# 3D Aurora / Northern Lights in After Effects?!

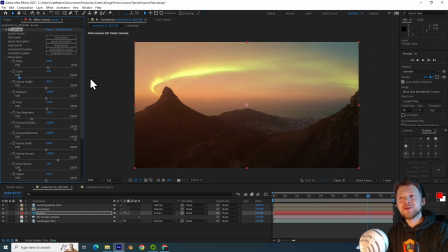[3:59]
And setting this to a low value can sometimes give you very beautiful results that don't look like a noise texture, but instead a genuine part of the environment. The next setting is the aurora length parameter, and that simply says how tall should your aurora be.
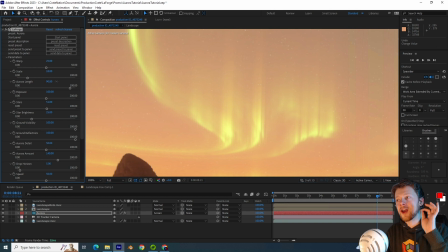[4:19]
You can see these rays get longer the larger this value is.
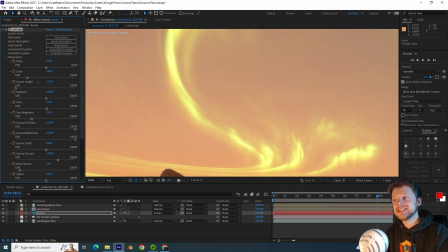[4:23]
As a side note, you can actually set this to a negative value, which creates this inverted pattern.
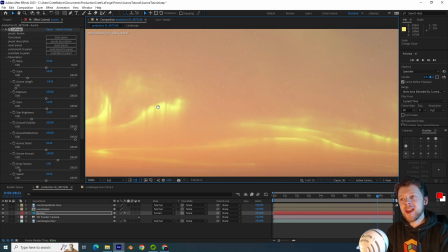[4:30]
It almost looks like something is piercing through the fabric of reality.
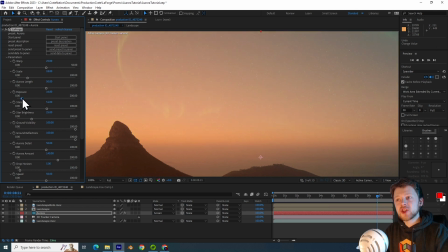[4:36]
The exposure parameter is very simple. Just use this to make it brighter or darker. The star brightness, if I isolate the aurora layer,
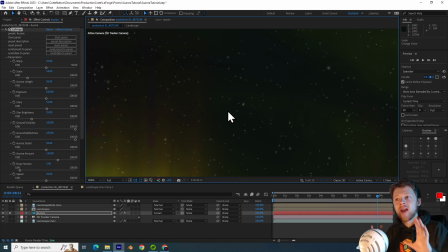[4:46]
we can actually see that stars are being included in this effect.
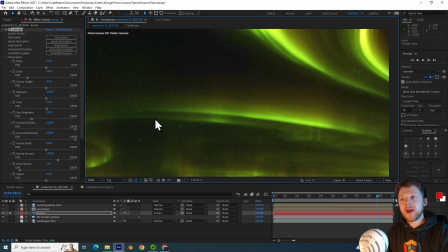[4:50]
And this helps you create that nighttime setting. So increasing the stars and the star brightness sliders helps you control how starry the night sky should look.
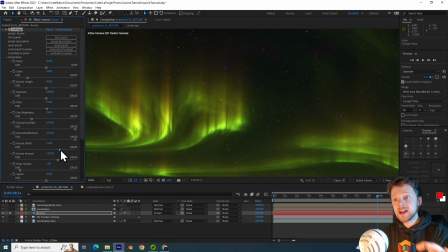[5:02]
Now, similar to how a noise effect works, you can use the aurora detail to control the roughness of the aurora effect.
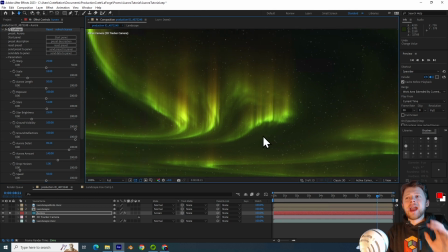[5:11]
But setting it to something high like 90 gives you a more realistic and interesting looking pattern.
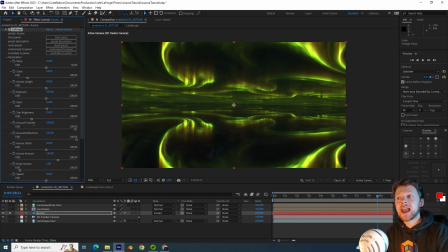[5:18]
The ground visibility and ground reflection sliders allow you to control the reflection on the ground, and this really helps if you're compositing the auroras over a lake or an ocean, because you can use this ground to simulate the reflections on the surface of the water.
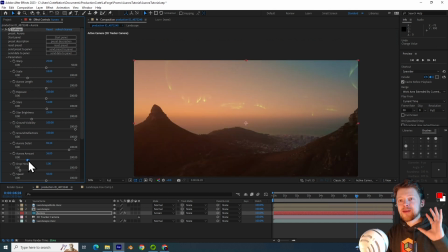[5:36]
A very useful slider is the amount slider, and this allows you to increase or decrease the amount of auroras that there are in your footage. Not every aurora is as grand and spectacular as the National Geographic photos,
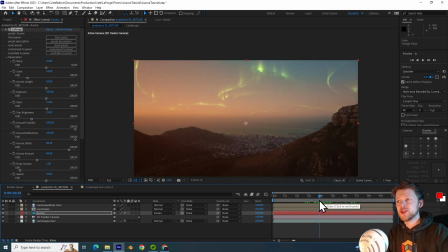[5:52]
so doing something subtle is a great way to preserve the realism of your shot.
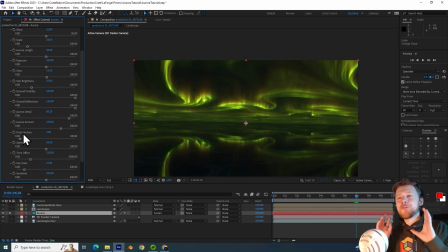[5:57]
The drop horizon parameter is a very useful tool when you need it.
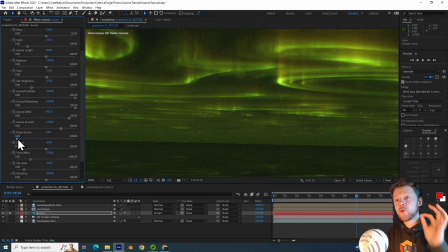[6:02]
Sometimes you don't want to see all the way into infinity, and so the drop horizon artificially drags the sky down,
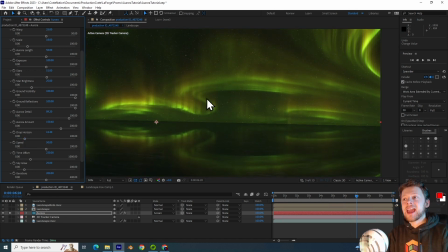[6:10]
which is great if you only want to showcase a small fragment of the aurora.
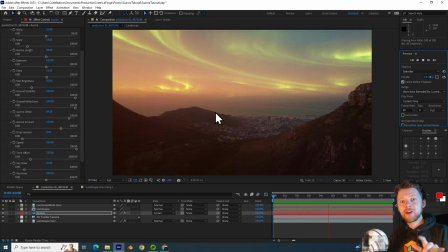[6:15]
The speed parameter allows you to control the rate that the aurora evolves through time,
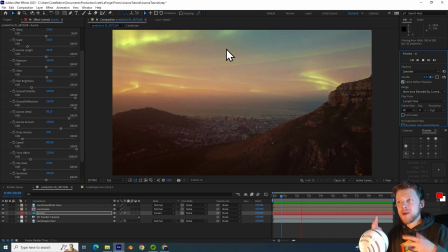[6:22]
and increasing this allows you to give it the appearance that it's in some sort of time lapse.
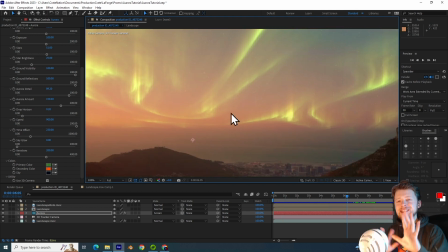[6:28]
Now, if you focus on this patch of sky here, you can see it's kind of tinted red, and this is actually because of the footage itself. Now, usually when you have a bright light in the sky, such as this green aurora,
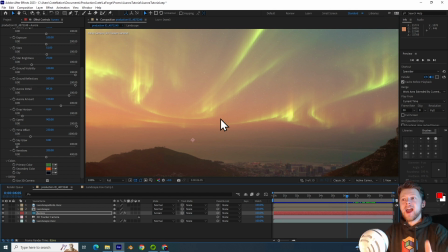[6:42]
it illuminates the haze and the fog around it. And so we can actually simulate this with the sky glow parameter.
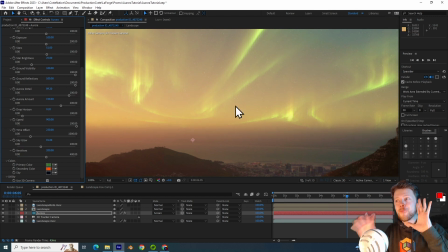[6:50]
If I increase this slowly, you can see it now feels far more integrated into the footage.
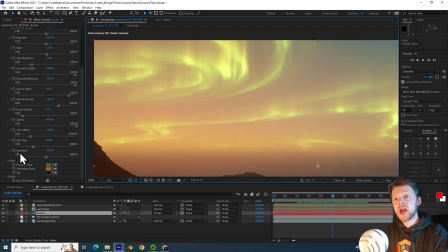[6:57]
Now, usually you do not need to touch the iterations parameter,
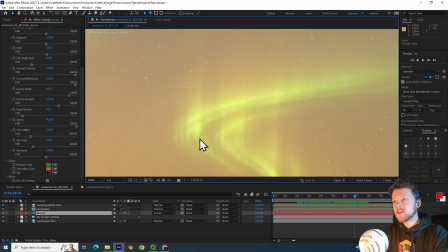[7:01]
but if you're interested, we can look closely at this portion of the effect here. And when I decrease this slider, you can see that this aurora is actually made of a bunch of slices. And so increasing this can help iron out any of those weird artifacts.
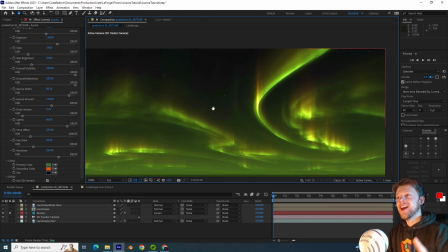[7:19]
Now for my favorite effect, the color parameter. So I will begin by changing this to maybe a red.
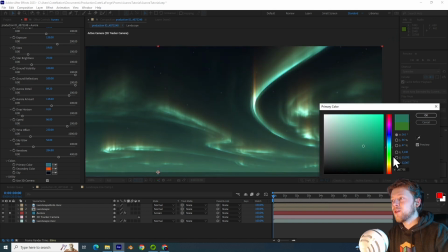[7:26]
Oh, look how spooky that is. We can go with a purple or a yellow or an orange or maybe a blue.
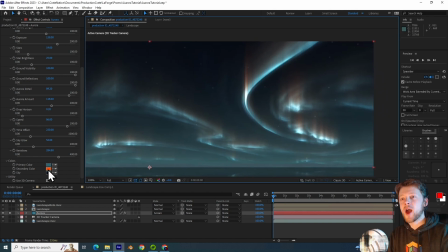[7:34]
And then for the top, I want to give it a purple color maybe. Oh, wow.
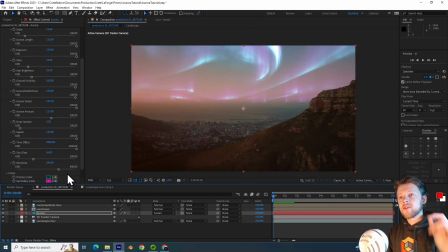[7:40]
It feels like we're in the North Pole. So I found the settings that I like the most, and I'm just going to use the time offset slider to find a beginning point that I like the pattern of. I quite like that. You can see it's like sliding into the horizon like an upside down river.
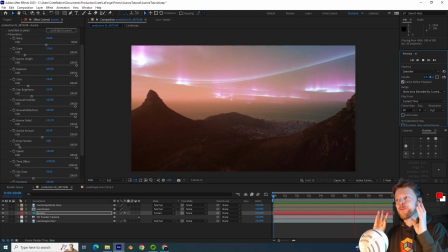[7:59]
So now let's do some color correction to make the footage actually look like it's taking place at night.